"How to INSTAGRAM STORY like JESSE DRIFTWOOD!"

Okay, so jumping into Final Cut, we're gonna create a new project.
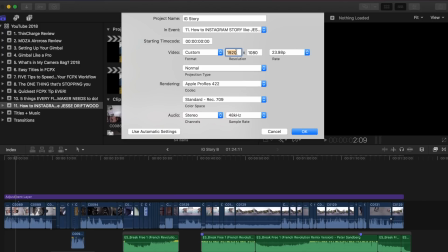(4:16)
Thing you wanna do is make it a custom resolution, and you're just gonna switch 1080 and 1920. So not 1920 by 1080, but 1080 by 1920. Everything else we can leave the same. It looks fine. It should look something like this. Okay.
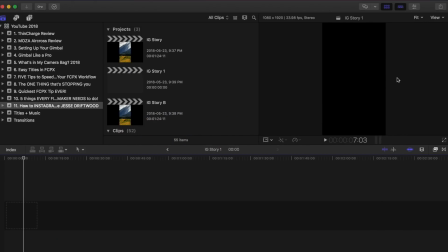(4:31)
You can see right here in the viewer that our video is actually portrait mode, and it'll actually show up perfectly on an iPhone or a smartphone.
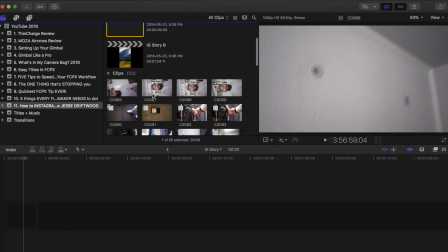(4:39)
So next, you're gonna go to your clips and you're gonna start dropping them in. So let's say this clip is the one I want.
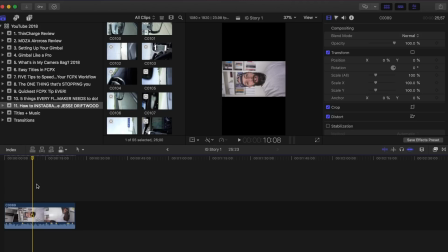(4:45)
We're gonna drop it in. As you can see, our clip is not in the correct orientation. So here's a little trick. If your clip, when you're looking at it, is tilted left, then you're gonna go into rotation and hit minus 90.
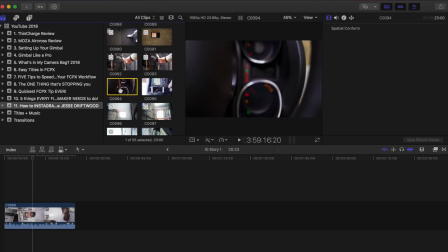(4:57)
That should set it perfectly straight. If the clip is tilted like this one is to the right, drop that in.
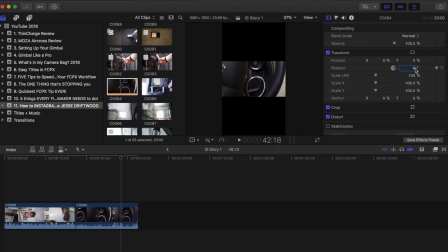(5:07)
It's not the correct orientation yet, but when I click on rotation, it's just gonna be 90 degrees, and that will bring it to the right. So right is 90, left is minus 90. Next, once that's set, we're gonna go down to scale, and we're gonna scale it up to 180.
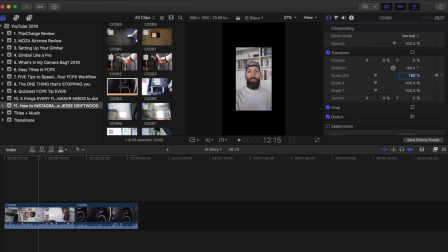(5:23)
If you shot it in 1080p, it should look like this. 180% should bring it up right. This one, 180. Okay, great. Next thing we're gonna talk about is transitions. So if you've done your in-camera transitions correctly, what you're gonna do is set up the clips next to each other that belong next to each other so you can transition neatly into one another.
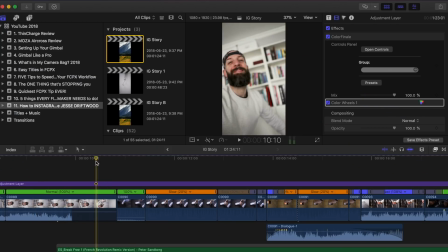(5:44)
And this is what I mean. So this clip, I'm finishing talking. I pan the camera up.
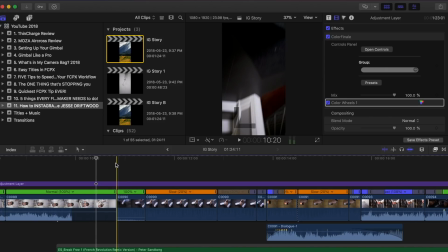(5:50)
And in this clip, I'm panning the camera from the floor up in the same motion to my feet.
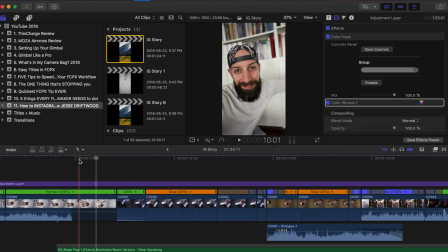(5:57)
So it's going up and up, and I continue. So when you play it back, it looks pretty smooth.
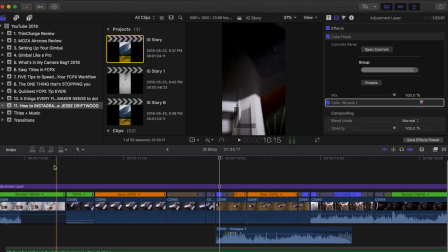(6:03)
Not the smoothest, could have been better, but it's still pretty decent. In this clip, it actually worked fine without any speed ramping. Now, Jesse actually uses a lot of speed ramping, and he uses it for sometimes just the clip itself to give it a certain feel, whether it's to slow it down and then speed it up and slow it down again. Or he'll also use it to quickly speed up the end of a clip and speed up the beginning of the other clip so we can transition in between clips.
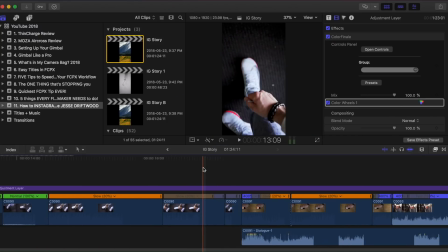(6:26)
And this is what I mean. So if I zoom in here, you can see when I finish tying my shoes,
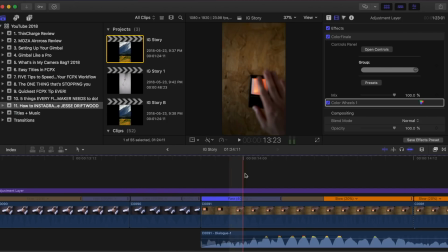(6:31)
this clip's already at 400% and it's going into me opening the garage at another clip that's 400%. So it looks like this. So it's the same movement. I'm still doing the movement up, and I'm going up here as well,
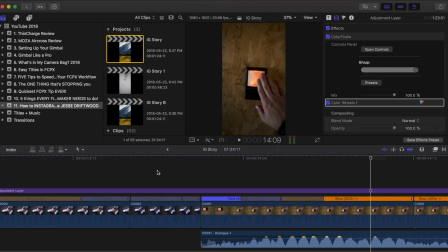(6:48)
but the speed ramp or the increased speed is helping blend that transition a little bit better.
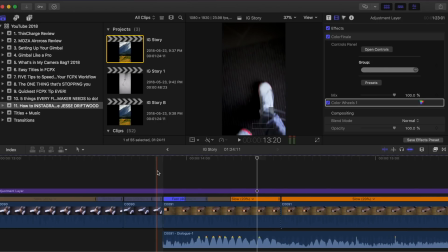(6:55)
And so that's definitely a key technique you can use if you like something that's fast paced, or you want to just speed up the rate of the story.
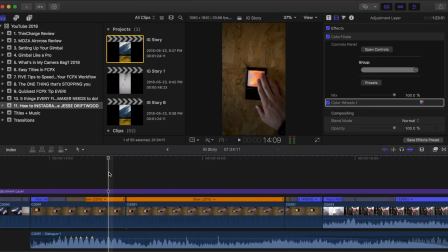(7:03)
That'll help it flow better. It can definitely be used in certain cases. Then for the rest of the time, you can see it's slow motion, and then it goes to something fast again.
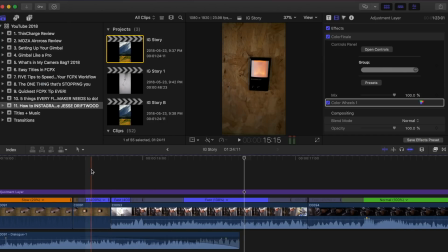(7:11)
So I whip this down and I whip this across. They're actually not even the same. This is down and this is across, but it kind of works because it looks like it's a similar movement.
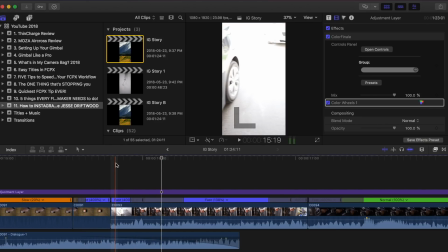(7:20)
And so, you know, you can get away with it. The one thing I don't like is you can see the flash of the overexposed light from outside the garage. So here it's not light and here it is. So it kind of gives it away.
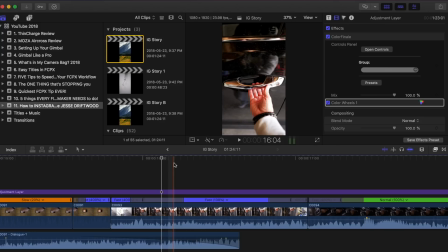(7:31)
Whereas if it was just dark and I was, you know, panning up or down or left or right, then it'd be a really smooth transition. Okay, so here's how we actually do the speed ramping transition inside Final Cut.
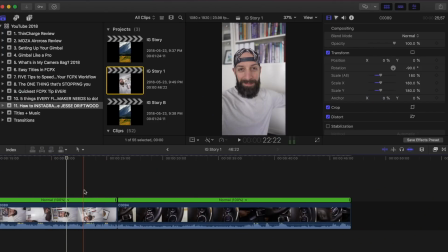(7:44)
So what I like to do is find the part where the in-camera transition starts. So right here, my goofy face, and press Shift B. That'll make a cut just at the speed section, not a cut in the clip.
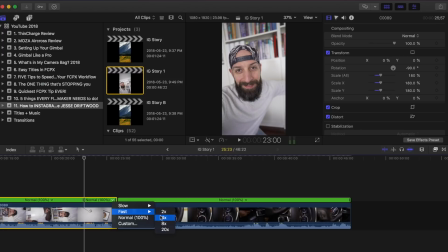(7:58)
Then you can set this to fast, and it'll automatically put a transition there. So it looks like that. So it just goes really quickly into it. You can speed it up here by adjusting it.
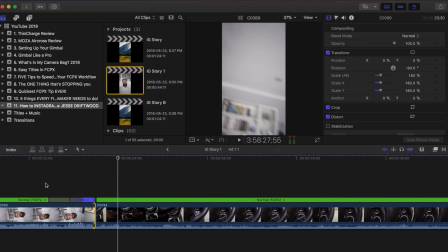(8:13)
That obviously doesn't fit with this clip, but that's just to show you what it would look like.